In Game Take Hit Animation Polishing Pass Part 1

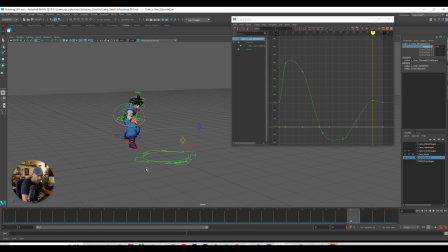(4:20)
And then it kind of goes forward. So there's a bit of a cushion.
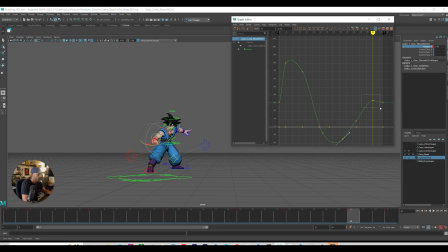(4:35)
Cushion there. So we can see here from these, there's a bit of cushion coming up and then it comes back down. Maybe a frame earlier. Okay, let's check out the upper arm. What's the upper arm look like?
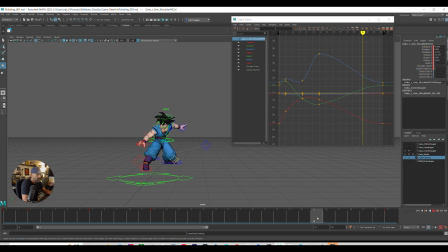(4:55)
I think what we can do, if we delete here and the end, let's go 3 frames before the end. Middle click that, bring it back to 23. So it eases in. Okay.
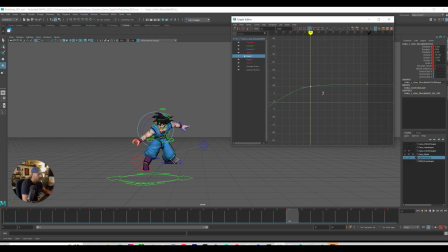(5:11)
Maybe we could have an overshoot here. Let's see, let's move this axis up slightly. Maybe slightly. Let's break these.
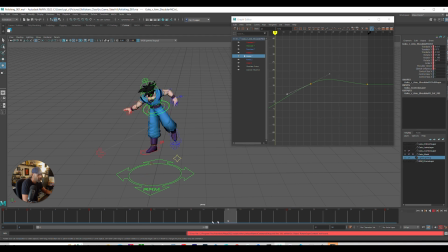(5:30)
Let's see how this is. Okay, now let's check out the wrist now. All right, so the wrist comes back.
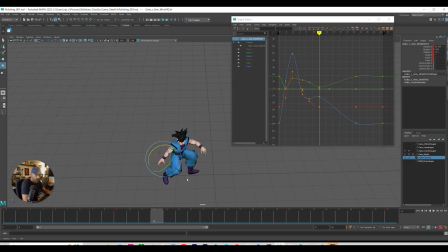And we're still breaking this wrist, so it's still dragging as it's coming back.
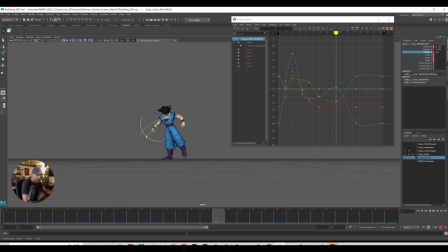(5:56)
But let's have a look at the silhouette here so we can see the fingers. So it's still coming back. Okay.
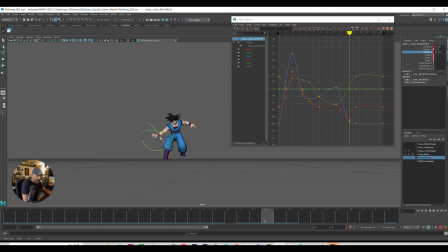(6:16)
Still have it coming back like this. We can delete this. Okay, so it comes back. What we can do is go to the last few frames, middle click, bring it back to 26. So it's hitting that pose quicker.
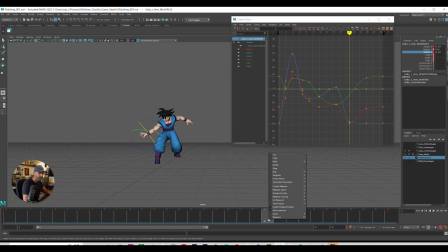(6:37)
So let's delete this. Okay, so we've got this drag going on. Let's continue to drag back.
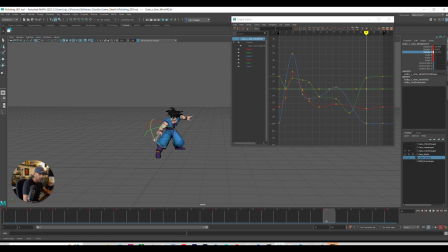(6:55)
Maybe have it come up a bit. Up, back. So it's whipping in, right?
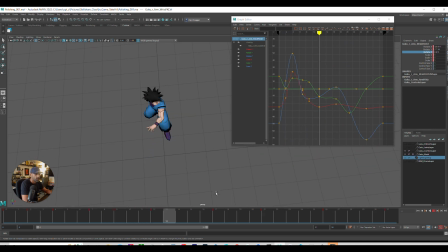(7:09)
So it's easing in. So we've got some reversals happening there, right? As you can see in the arms. We're trying to connect them both so they're like flowing. That's what we're trying to get.
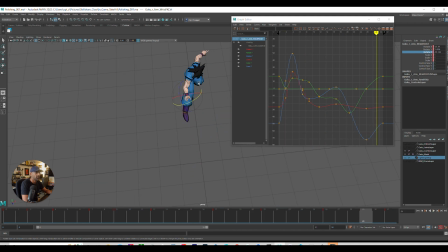(7:32)
And it's easing in. What we can do is it's easing in. So if you look at the upper let's go. If you look at the upper arm, sorry, if I can get my words out. The upper arm is just coming back and it's kind of still there.
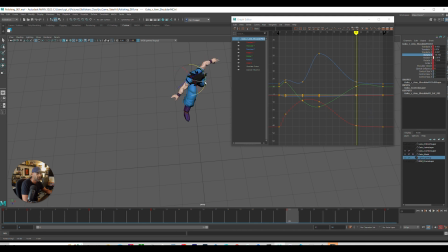(7:47)
So what we can do is maybe bring it back, bring it like this. And then it creates that little cushion, you see. So it's kind of more organic.
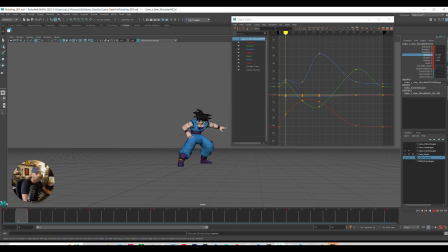(8:03)
That is just overshoot and then it settle. That's quite a common way of bringing and then you get that little bit of a whip. And you get that whip, and when he lands, you can see the foot planting really there.
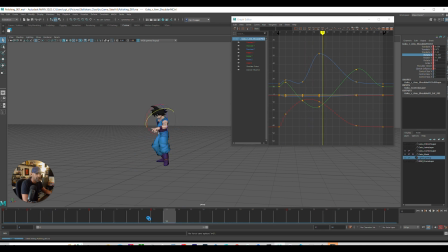(8:21)
It's the hips comes back, right? Then what we'll do, so we've got the arms all working properly. Let's check out the